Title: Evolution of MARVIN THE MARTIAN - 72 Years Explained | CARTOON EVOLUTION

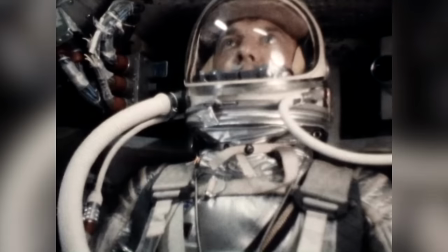Though the space race, which would see the US go head-to-head with the Soviet Union in a competition to put the first
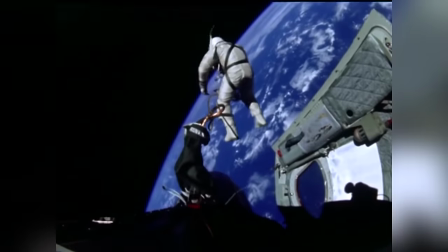satellites and human beings in space wouldn't unfurl until the 50s and 60s,
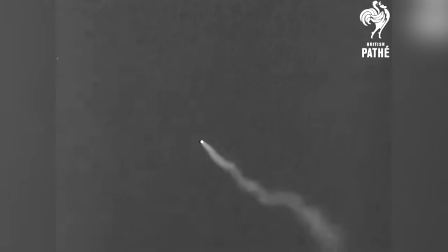the mid to late 40s saw the beginnings of space exploration.
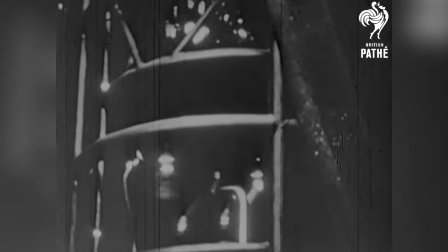Nazi Germany had experimented with long-range missiles during World War II, even breaking the Earth's atmosphere with a V-2 rocket in 1944,
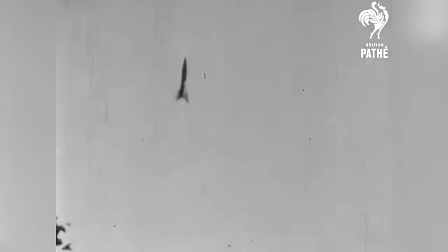technically marking the first ever spaceflight. Throughout the middle 40s,
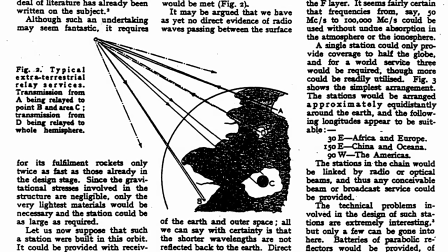the possibilities of spaceflight and space-stationed communication satellites became hot topics of discussion in scientific journals and widespread media.
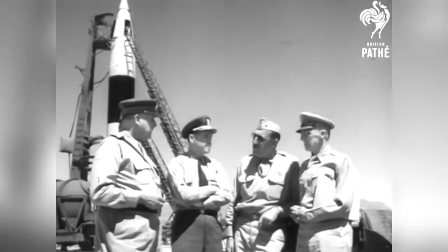Meanwhile, in 1946, the US government publicly experimented with rocket planes and seized German V2 rockets,
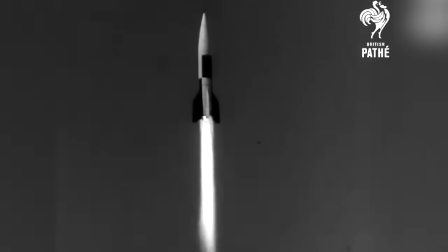undertaking the first ever space research flight to experiment on cosmic radiation and the upper atmosphere.
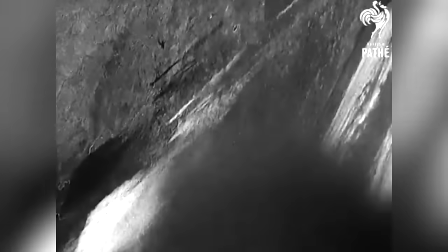And the first ever photographs of Earth taken from space were captured by a V2 equipped with a camera.
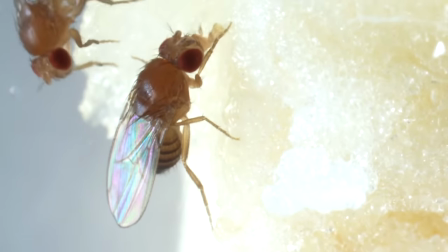That same year, the first animals, fruit flies, were sent into space.
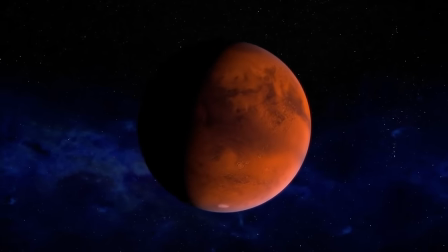Most interestingly, in 1947, the year before the release of Jones's Mars-set cartoon,
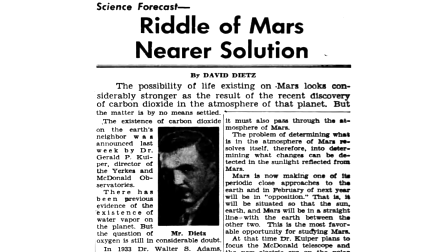extensive carbon dioxide levels were found in the atmosphere of Mars by Dutch astronomer Gerard Kuyper.
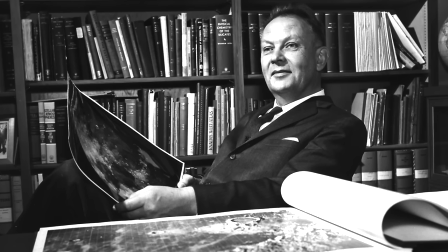Again, sparking public curiosity in life on Mars.
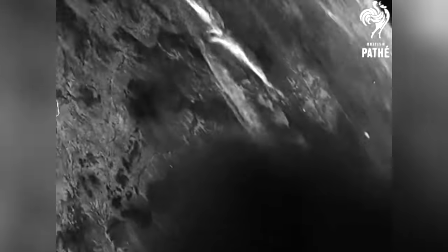Never had fiction felt so real, nor had the possibilities of space been so ingrained in the social zeitgeist,
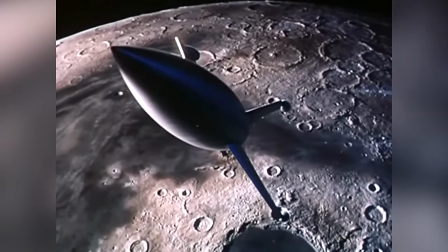leaving the public with a feverish appetite for space-bound stories.
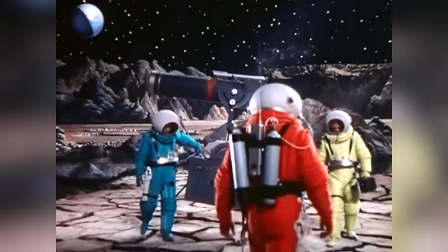It's obvious amongst the fervour, Jones found inspiration for Bugs' new antagonist.
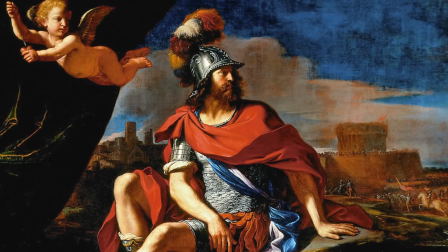To design the character, Jones first looked to Roman mythology, aptly drawing inspiration from Mars, the God of War, the Red Planet's namesake.
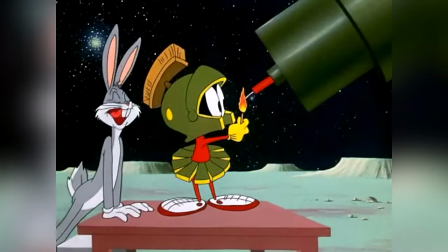As a character hell-bent on waging interplanetary war, Jones wanted to design an outfit that was suitable wear for a God of War,
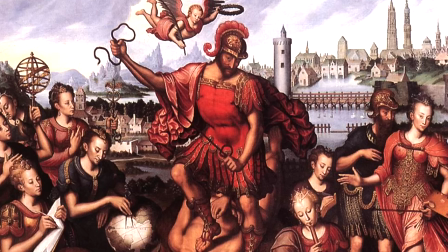saying his first step in creating the character was to draw the curiously tufted helmet worn by Mars,
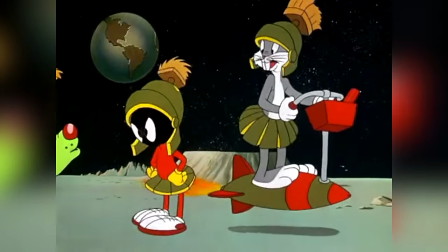also incorporating the deity's metal skirt. His centurion helmet and skirt were coloured green, likely because it's a colour most associated with alien beings,
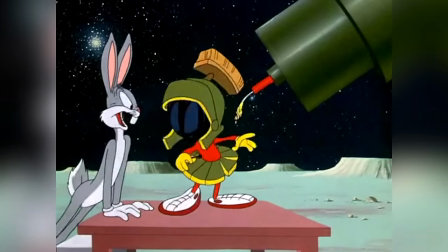and his helmet tuft notably looked quite shabby and more like an everyday brown household brush.
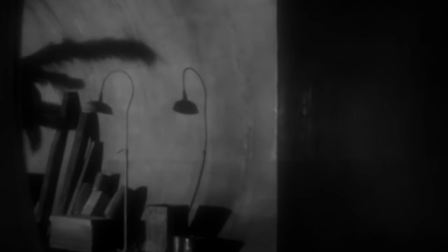Next, Jones crafted the character himself, settling on an ant-like design, simply because he believed ants to be scary,
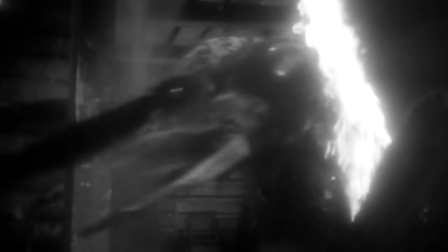yet saw the humor in dressing one up in silly Roman garb, the perfect Looney Tunes juxtaposition.
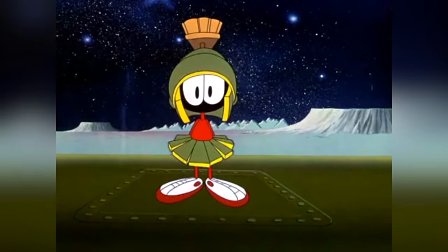Jones noted, I put an ant black face and a couple of angry eyes inside his helmet and gave him no evident mouth.
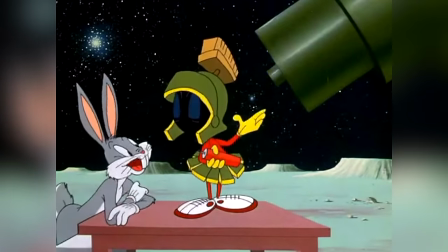Because they were unable to rely just on the dialogue, the animation team had to, in his words,
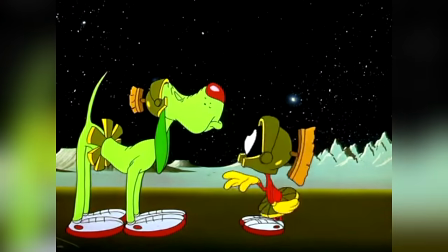use body awareness to define him differently than the other characters and convey that he was speaking totally through his movements.
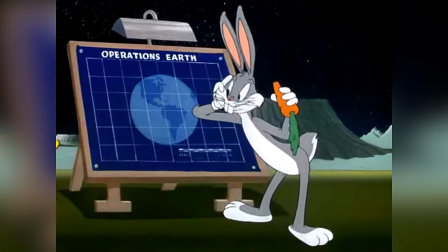The character animation on the Martian's body and then large eyes was so superb
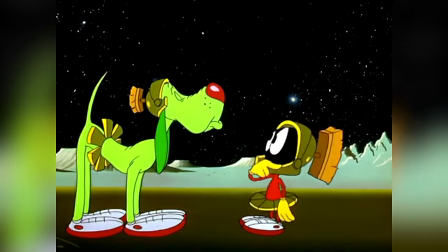that Jones observed most audiences were rarely aware that he was drawn mouthless.
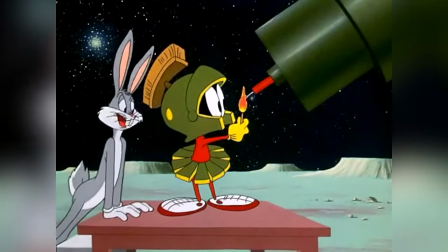Finally, Jones capped the Martian off with a red jumpsuit, yellow gloves, and a pair of tennis shoes, despite not quite suiting the rest of his attire.
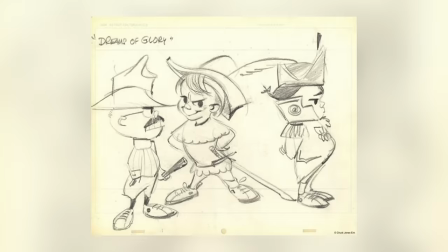But again, such was the lunacy of the Warner's characters, it worked perfectly. In fact, Jones used tennis shoes on his characters quite often, since as a child,
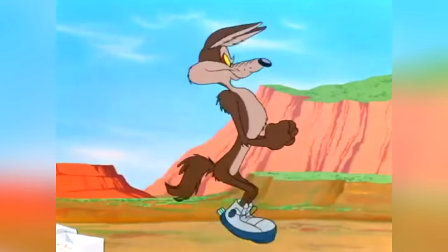the shoes made him believe he could jump higher, run faster, be invincible, and even defy the laws of gravity,
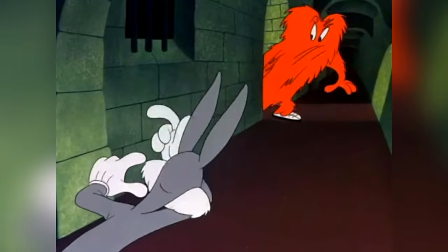perfectly apt for a space-bound being.
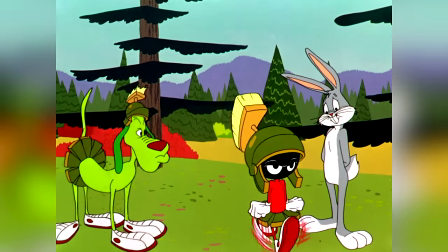Jones found great physical comedy in them, and such humour is never more evident than in his Martian character and his zany, super high-speed walk.
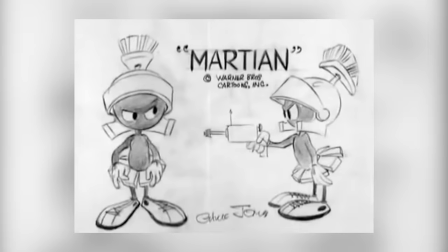The character wasn't given an official name straight away, with it remaining unspoken in the first short and the original model sheets only referring to him as Martian. However, Jones came to personally refer to the Martian as Antwerp, simply because he was designed to look like an ant and was a twerp.
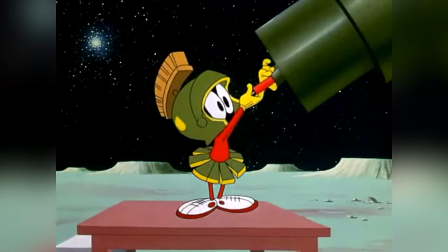The short introduced the characters motives right off the bat with his very first line of dialogue.
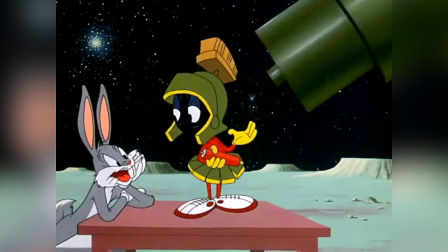I'm going to blow up the earth.